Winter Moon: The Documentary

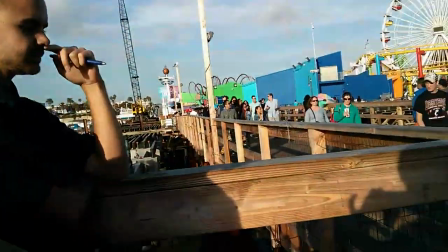[4:07] And hoping that people don't whack the legs of our tripod as we turn this corner.
We knew we were going to go into Santa Monica Pier with just a camera and no permit and just have to shoot it on,
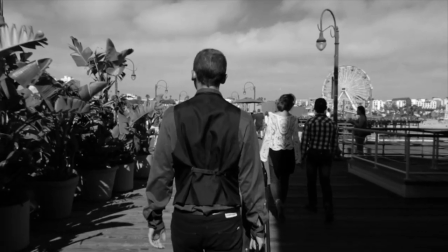[4:20]
like, as quick as we could. So we did so much pre-work.
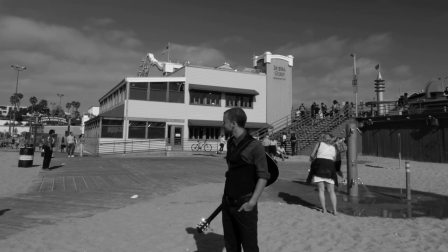[4:24]
We actually did a bunch of test shoots on campus to make sure that these time lapses would work and the timing was perfect and everything, so that when we got to the pier, we could just shoot it and get out as quick as possible without getting, you know, our footage taken from us or kicked off or whatever.
How long have we been doing this for?
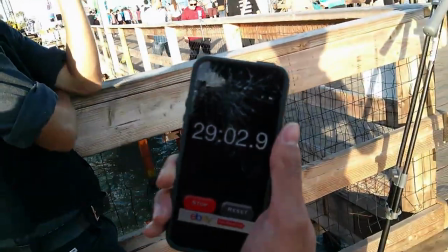[4:44] 29 minutes. And we're gonna go another half an hour.
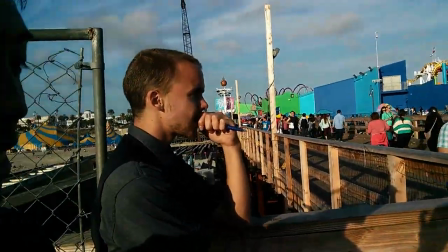[4:50] So we're halfway finished, halfway done. And this is all for
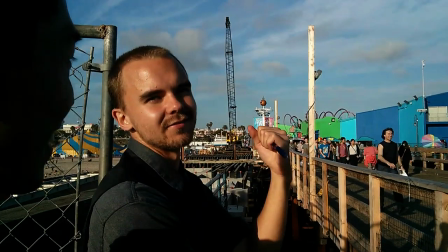[4:57] 2 minutes of video. Yes.
But we actually ended up encountering a security guard or somebody of importance, and he kind of told us we were not allowed to shoot in the carnival area,
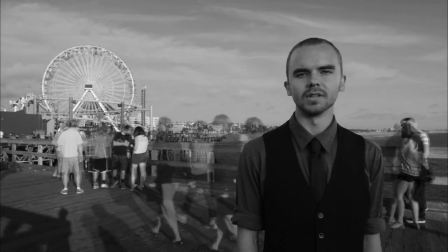[5:13]
but it was really important to me that I got that Ferris wheel in the background just so people knew that it was the Santa Monica
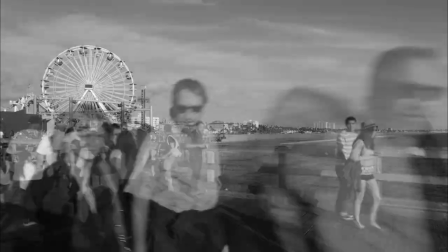[5:19]
Pier, because that's one of my favorite places in Southern California, and I really just wanted to capture the spirit of that.
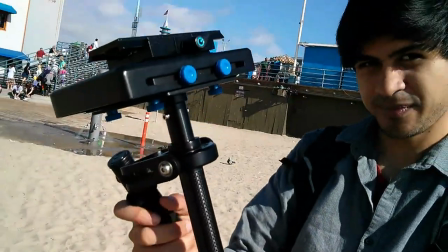[5:26] Yeah, Mike's been helping us shoot. He's the glide cam master. Yeah, actually I call it the fly.
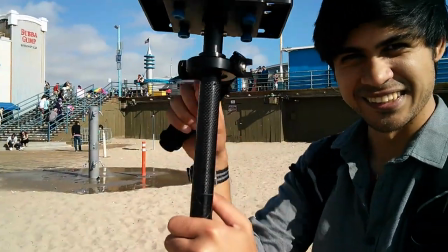[5:32] Oh, the fly cam. Yeah, right now my fly is unzipped. As you can see over here with this hand, when it's in this position, it's called being unzipped, so my fly's unzipped.
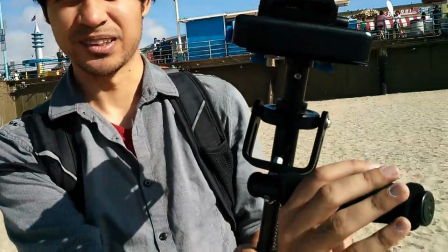[5:42] And this is the down position, so my fly's down. Nice. So, yeah. Great.
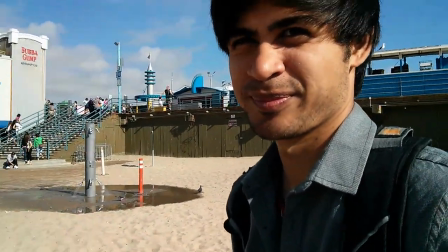[5:48] Cool. Well, thanks, Mike.
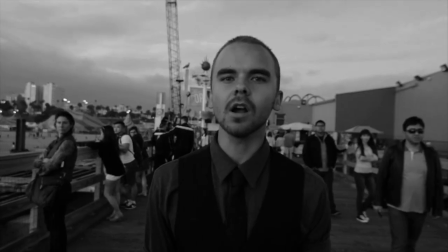[5:49]
The last part of that video, when I'm walking down the pier, if you notice, it's in slow motion, but my mouth is moving in real time.
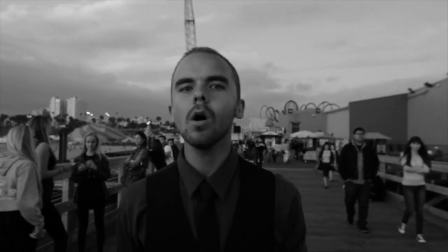[5:57]
Basically, what we had to do is we had to speed the song up significantly.
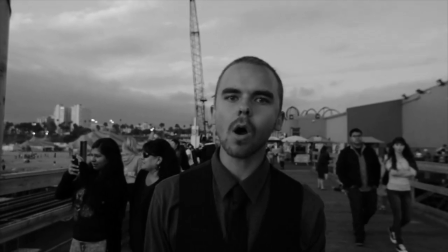[6:03]
And I was actually carrying some portable speakers down under my chest out of the range of the camera, and they were playing this song that was sped up, and it was all chipmunky. And I had to keep a straight face as I walked down this pier just singing along to this chipmunk song.
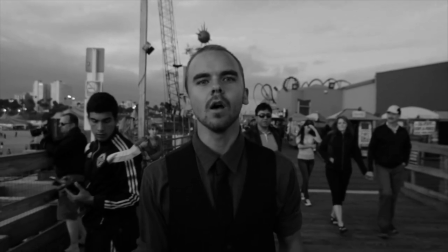[6:23]
And so all those people who are turning and looking at me, that's why they're looking at me,
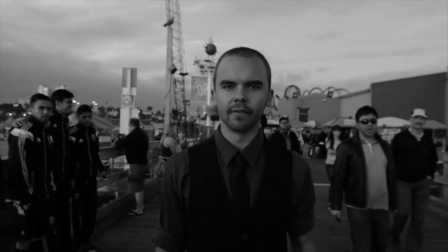[6:28]
because I'm just some crazy dude walking down the pier singing a chipmunk song. You know, I just had to do it. Like, I'm never gonna see any of these people again. They're gonna think I'm crazy. That's fine. There's a lot of crazy people on the Santa Monica Pier. So I just, you know, I fit in with about half of them.
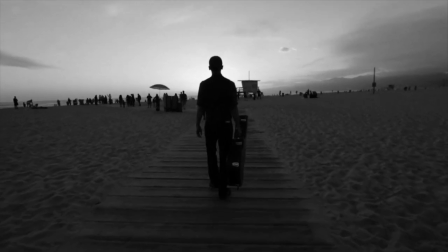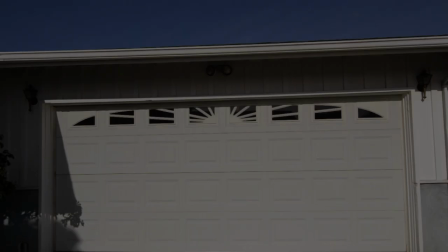[6:51] All right, Daniel. Go.
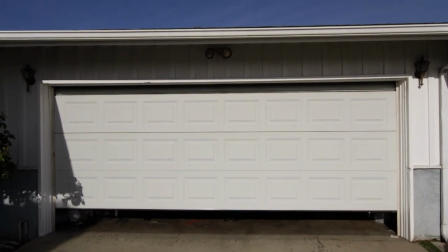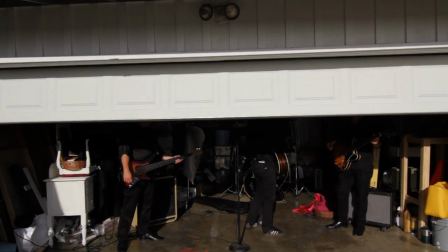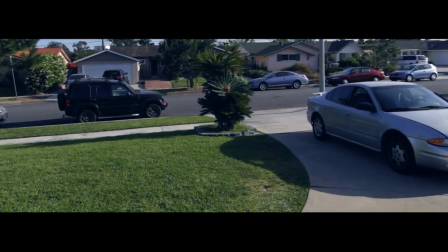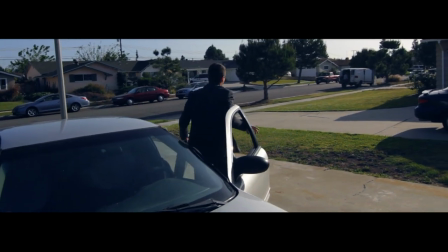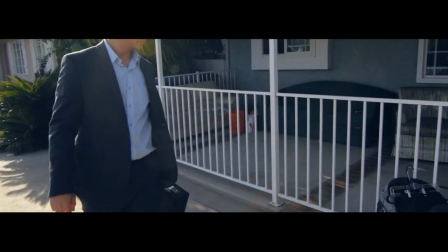[7:32]
Third video, Treat Me Right. I really just wanted to experiment with the one shot.
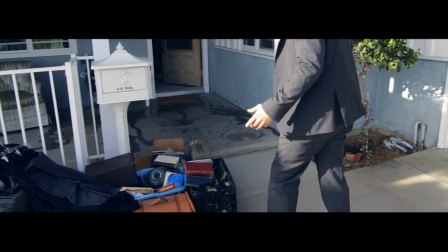[7:38]
You see different ones in Goodfellas and Boogie Nights and some other movies.
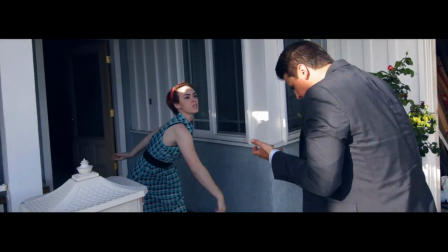[7:43]
I always just really appreciate the time and effort and the choreography and everything else that just goes into these one shot videos.
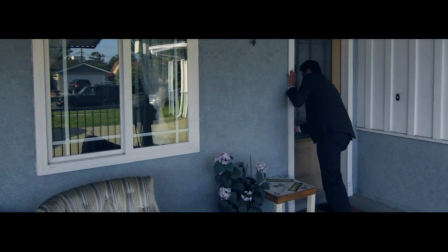[7:50]
I really wanted to tackle one of those.
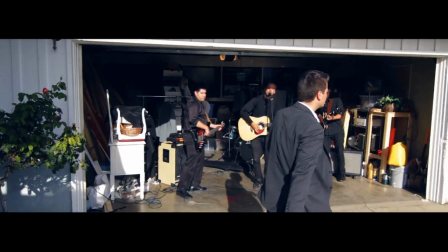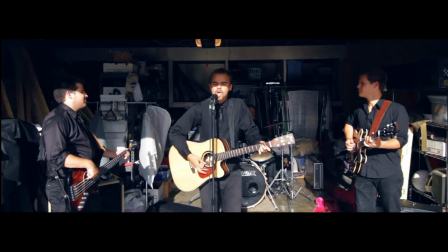[8:02]
Best ways it can look like you're playing is if you're actually playing, so we knew that song, and so those guys are actually really good musicians.
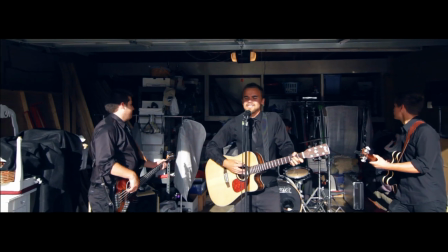[8:10]
They're not faking it, you could probably tell.